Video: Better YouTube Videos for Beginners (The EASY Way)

Do you want to make better YouTube videos? And I've got some tips and tricks that I want to share with you today that takes the boring stuff, chucks it out,
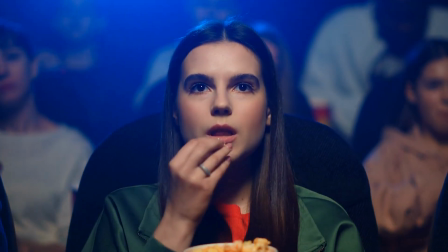0:06 and only leaves what's interesting, which is going to help your viewers stay engaged in your videos and get you more views. At the end of this video, I'm going to share some power tips with you that'll take your YouTube videos to the next level. So make sure you watch all the way to the end. Now I'm going to show you how to create jump cuts inside of Adobe Premiere Pro, but you can use any editing program to do jump cuts for your YouTube videos. Let's jump onto my laptop and let me show you how to make better YouTube videos.
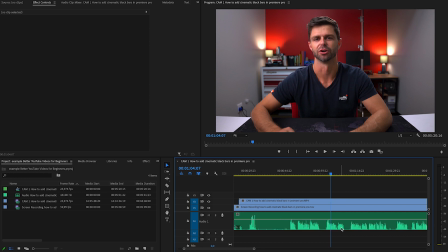0:30 So we're going to start by zooming into our timeline so that you can see where all the spaces and gaps and pauses are.
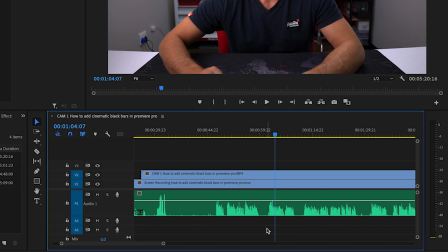0:36 Now these are the first things that we need to remove in our edit. So we want it to be clean running audio so it's continuously interesting and engaging. So now we can go through our edits and start making cuts. And let me show you how to do your first jump cut.
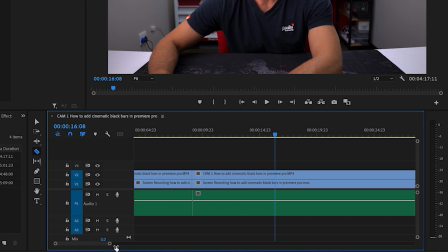0:49 Okay, so look at this little pause. Most people would leave this. We're going to remove every single little pause so it's a really tight and clean edit. Okay, so I've made 3 cuts in our clip, which has removed all of the pauses. Now I'm going to show you how to make these jump cuts look like a pro.
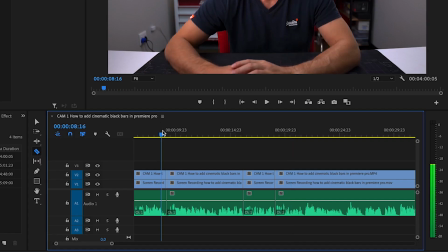1:05 So the first one we're going to do is the start here. And what you need to do is roll your audio inside of your jump cut so that it sounds better and feels a lot more natural when you're watching it back.
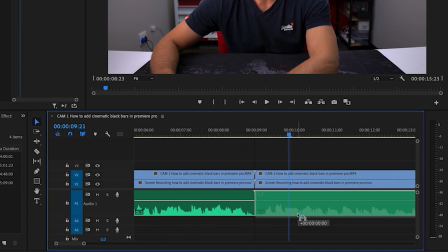1:15 So let's zoom in here. So what we're going to do is grab the audio of our second clip and we're going to drag it down onto our second audio line.
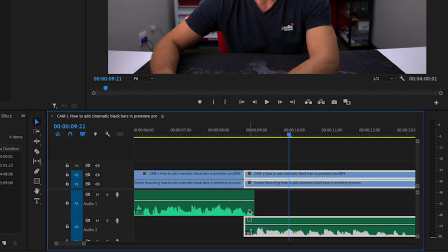1:23 And then what we're going to do is grab the second clip and we're going to shift it over just to cover the audio at the end of the first clip so that our audio overlaps. Now let's watch it back.
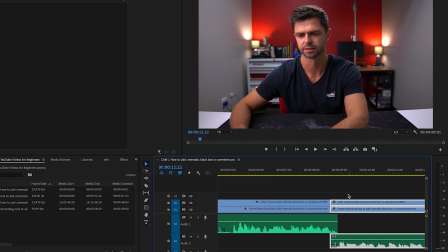1:36 Now that's a quick and easy way to make your jump cut look a lot smoother and a lot more natural and keep your video interesting and engaging.
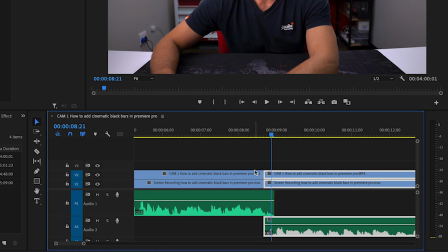1:44 So rolling your audio is called an L cut or a J cut. So you can see our audio track is longer than our video track. That means it's an L cut. And when your audio is shorter than your video, so your video continues longer than your audio, that's going to be a J cut.
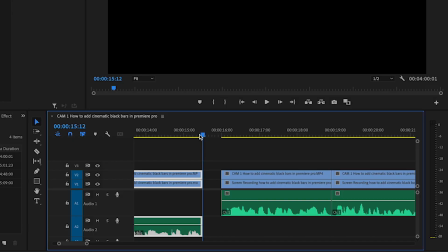2:00 So let's head to our second jump cut with the playhead at the end of our second clip and W, and it will remove that gap.
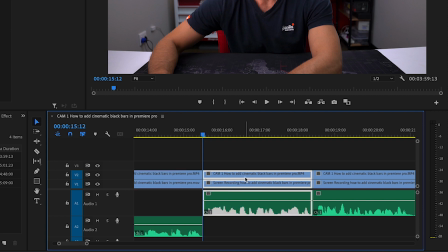2:08 So let's do a J cut on this one. So we're going to grab our second clip, get it so it's just overlapping, and then we're going to pull our video line at the top back and extend our video line at the top.
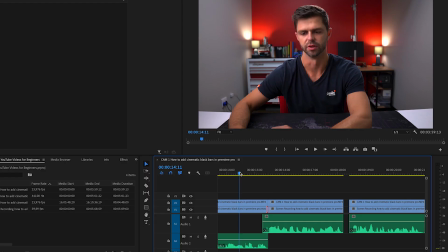2:21 Now let's watch our J cut back. Now that's a lot smoother and looks like a really good cut. So let's do an L cut on our third.
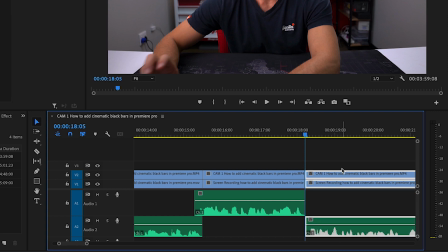2:34 Drag the audio onto the third line, select that, bring it across, and let's play that through.
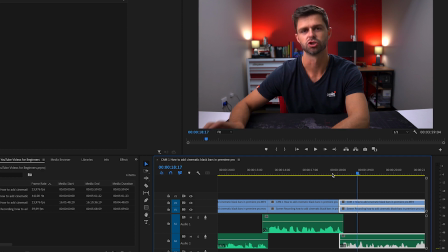2:43 Now a power tip, when your J cut has a lot of movement like that where my head is moving and it doesn't look as smooth, what you can do is change the scale of the video and hide that sudden movement.
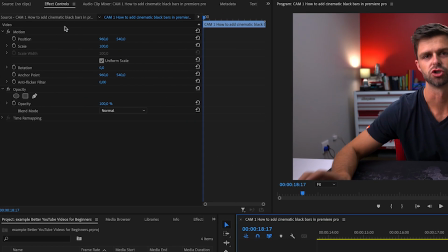2:56 So what we're going to do is select our video and head up to motion and scale it in.
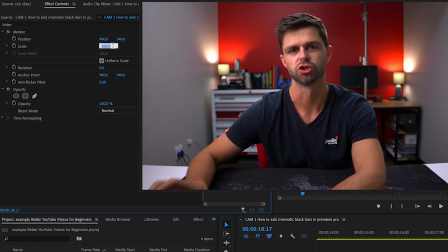3:02 So I like to go to about
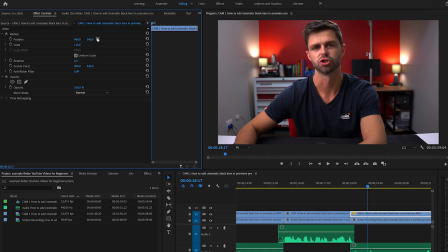3:05 115%, zoom in, and then make sure that your first cut and your second cut, your eye line is at the same level. It's going to make it look a lot better. So have a look at our eye line here. What level is that in the video?
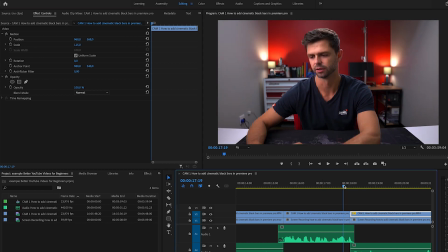3:18 So we want to go down a bit and let's check if those two align. And that looks a lot more natural. So if your eyes stay at the same level, even if you're zooming in, it looks natural. And now you can't see that sudden change in the jump cut. And it looks really professional and it's much more engaging, which is going to help get you more views.
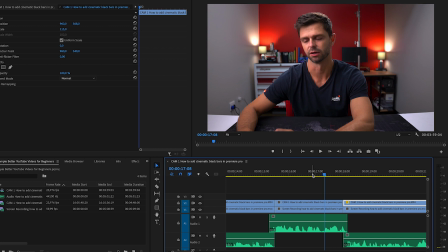3:38 Let's play it through one more time. And that's how you can quickly and easily make better YouTube videos with a very simple technique. If you have any questions or queries about jump cuts or the L cut or the J cut, let me know in the comment section down below and I'll be happy to help you out.
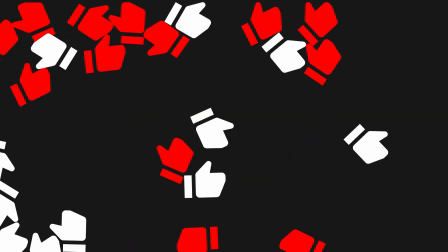3:55 If you're ready to get started making better YouTube videos, let us know by smashing that like button. Thanks so much for watching and we'll see you in the next video.